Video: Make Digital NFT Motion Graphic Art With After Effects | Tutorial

This is the type of art project that I thought I would only do in college.
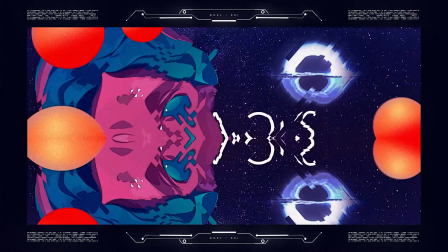(0:03)
However, with the emergence of digital art due to NFTs, here I am in After Effects, about to show you a handful of techniques on how to create something like this. So in this video, I want to show you how you can set up a digital art project by combining different images and objects together,
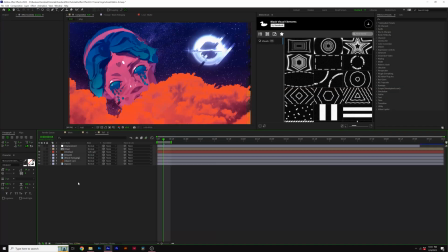(0:16)
followed by a handful of creative effects to help you execute your creative vision. Hey, what's going on, internet? Josh Noel, MotionDuck Film. Please be sure to drop a like on this video as it helps us out tremendously. And if you're ready to create some digital art and maybe some NFTs, just jump in and let's get started.
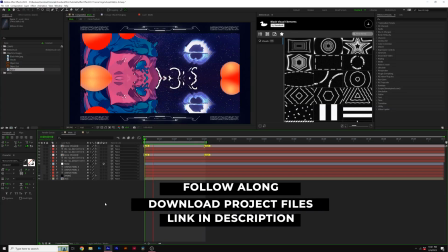(0:29)
So there's a lot of different moving parts to this piece here.
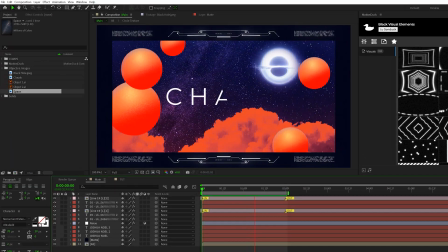(0:32)
In our first technique, we're going to talk about how to composite and combine different images together to create one unique image.
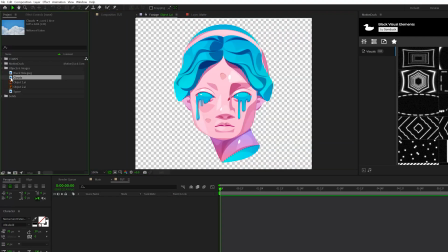(0:39)
So I have these images and an object here that I can bring together into one specific composition.
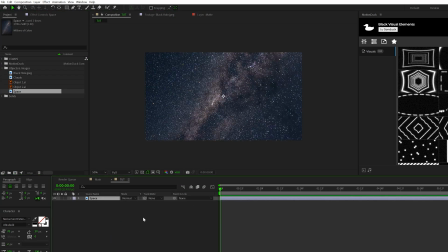(0:45)
So maybe I'll bring in the space background here and I'll position that however I see fit.
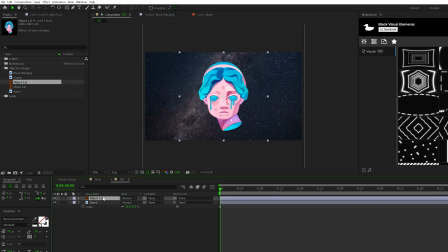(0:49)
And then perhaps I want to bring in this random object, which will be the primary image in our case. Open up your object and use the transform tab to just rotate, scale, do whatever you want to do with your random object.
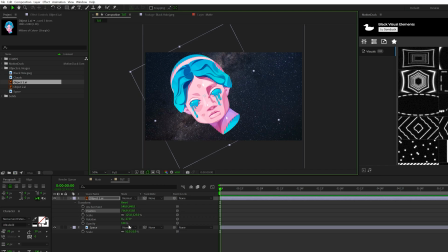(1:02)
It's all up to you, and you don't have to use any of the specific elements that I'm using, obviously, but you can download our project files for free and have access to all of this. And specifically having an object that's kind of weird and something that stands out, that's just not normal, is definitely a good starting point. But let's say when you start combining images that have backgrounds, so there's a lot that you can do. For an image like this, I have a black hole. I can come here and grab the ellipse tool here at the top and just kind of create a circle mask by holding shift and control on my keyboard. Just kind of mask around that black hole. I can also hit F on my keyboard for mask feather and feather it, and then scale it as I see fit and position it wherever I want this to be.
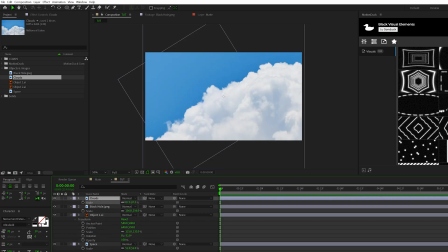(1:38)
And then say if I have some clouds here that I want to bring into our composition, I want to obviously scale this down. It's a massive image. And to remove the blue in the sky,
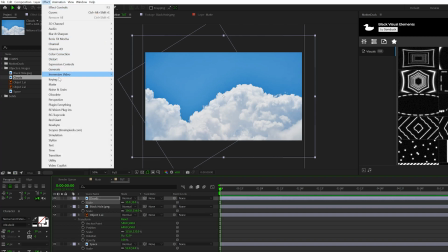(1:46)
well, I can go to effect, keying, and grab say color range.
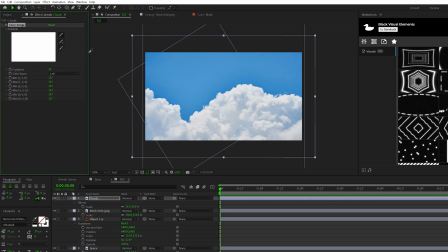(1:52)
It's one of the effects that you could use. And just select the pen tool and just select the blue. I can increase the fuzziness and that'll help overlay onto our composition.
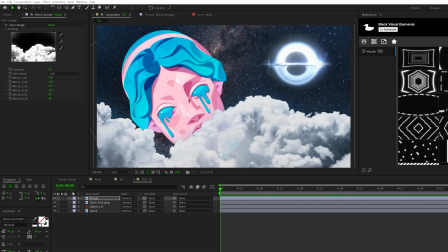(2:01)
So we have all these images in here, but it's kind of all like has a random color palette to it. So I want to control the brightness and the colors of this scene to kind of make these come together. So one thing I could do is create an overlay. So I'll go to layer, new solid, call it overlay, click OK.
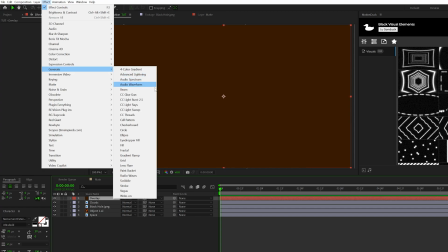(2:17)
And then we'll go to effect, generate, and grab a gradient ramp. I'll go ahead and change the starter color.
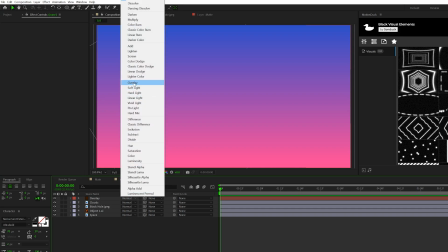(2:22)
And I'll change the end color. And then I can change the blend mode of our overlay to say soft light overlay or hard light, depending on what I wanna do. And this will kind of bake in a color over everything.
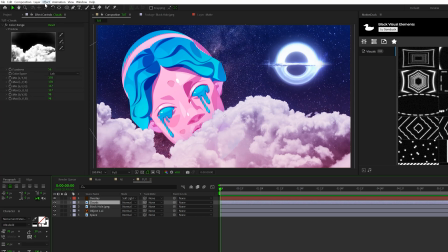(2:31)
But let's say I wanna dramatically change the colors here. So let's say if I wanna grab the clouds and give this a unique color, I go to effect, color correction, tint, change the color to whatever I want.
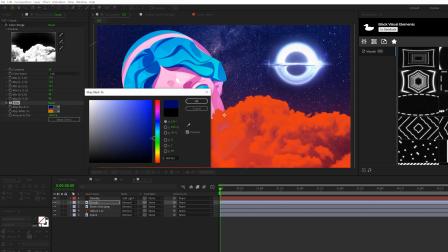(2:40)
So maybe I'll do like an orange and then come here to the black and maybe bake in a little bit of blue into it. And now our random head object here is really standing out.
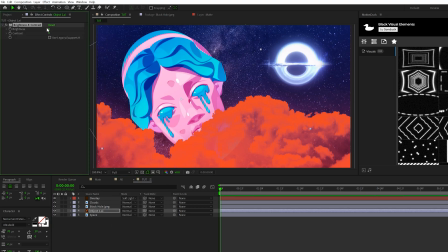(2:48)
So one thing I can do is come here to effect, color correction, brightness and contrast. And bring down the brightness down to like negative, 130-ish.
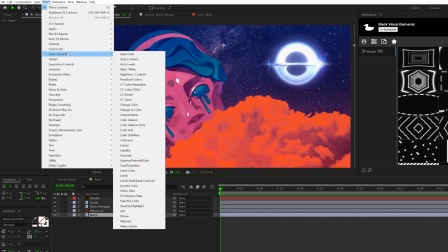(2:56)
And then the last effect that you could use for compositing is go to effect color correction curves. I'll apply this to our space background.
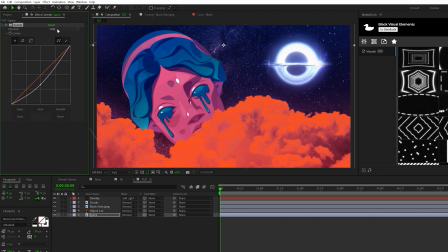(3:02)
So let's say if I wanna make the space background a little darker, I can just bring this down here. And if I wanna bake in a little bit more blue, I can go to the blue channel and pull up the blue band here. So now we're controlling the color and the overall composite of our scene with several of these effects.
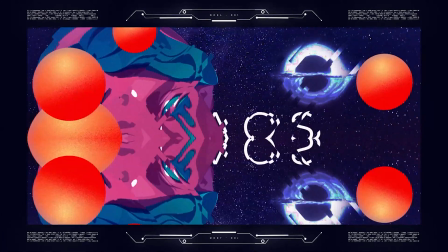(3:14)
Before we move further into the video, we have a sponsor, and that's us.
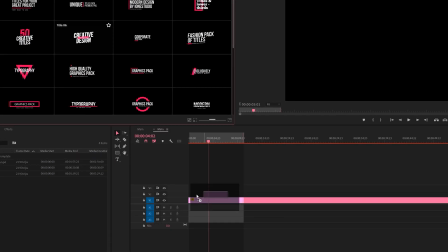(3:18)
If you use After Effects or Premiere Pro, then be sure to check out our MotionDuck extension, which has over 20,000 editable templates for your projects.
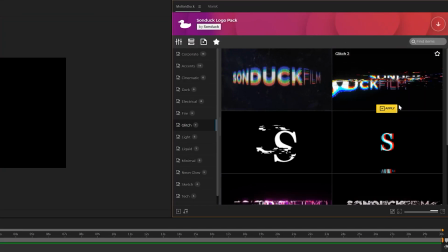(3:25)
For example, you can browse, import, and edit templates all from the MotionDuck extension.
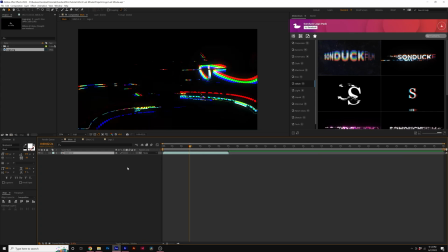(3:31)
So you'll be able to save hours of time on every project while producing high quality work.
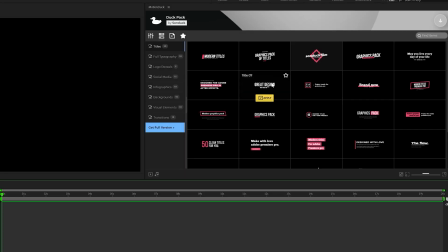(3:35)
You can also download our free 100 template pack with the links in the description below.
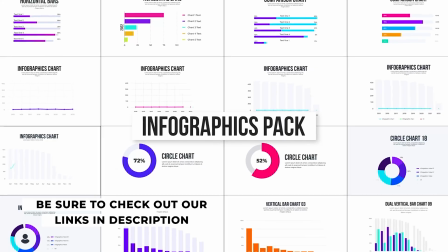(3:40)
And if you purchase anything from our website, you will be supporting our channel, so thank you very much.
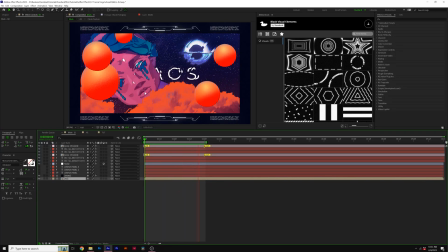(3:45)
So the next technique I want to talk about is adding overall effects to add character and also kind of unify all the graphics in some way.
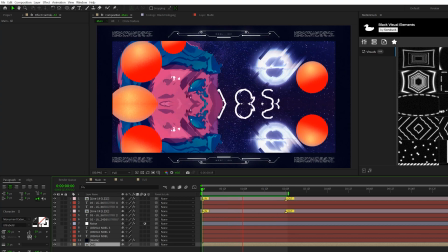(3:52)
Within a lot of digital art pieces, I've seen this glitch effect here. I'm going to show how to do that first, very easy.
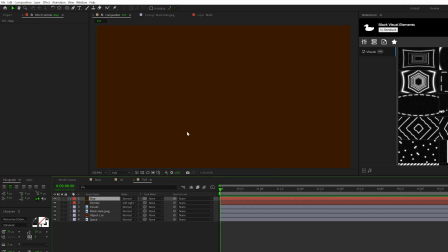(3:57)
So what we'll do is go ahead and create a new solid, call it map, click OK. Go to effect, noise and grain, and add a fractal noise.
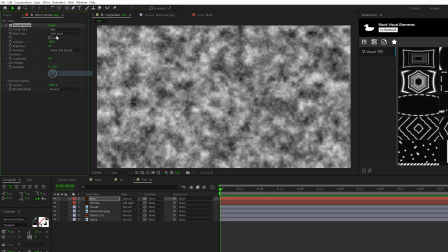(4:04)
Change the fractal type to max. Set it from soft linear to block.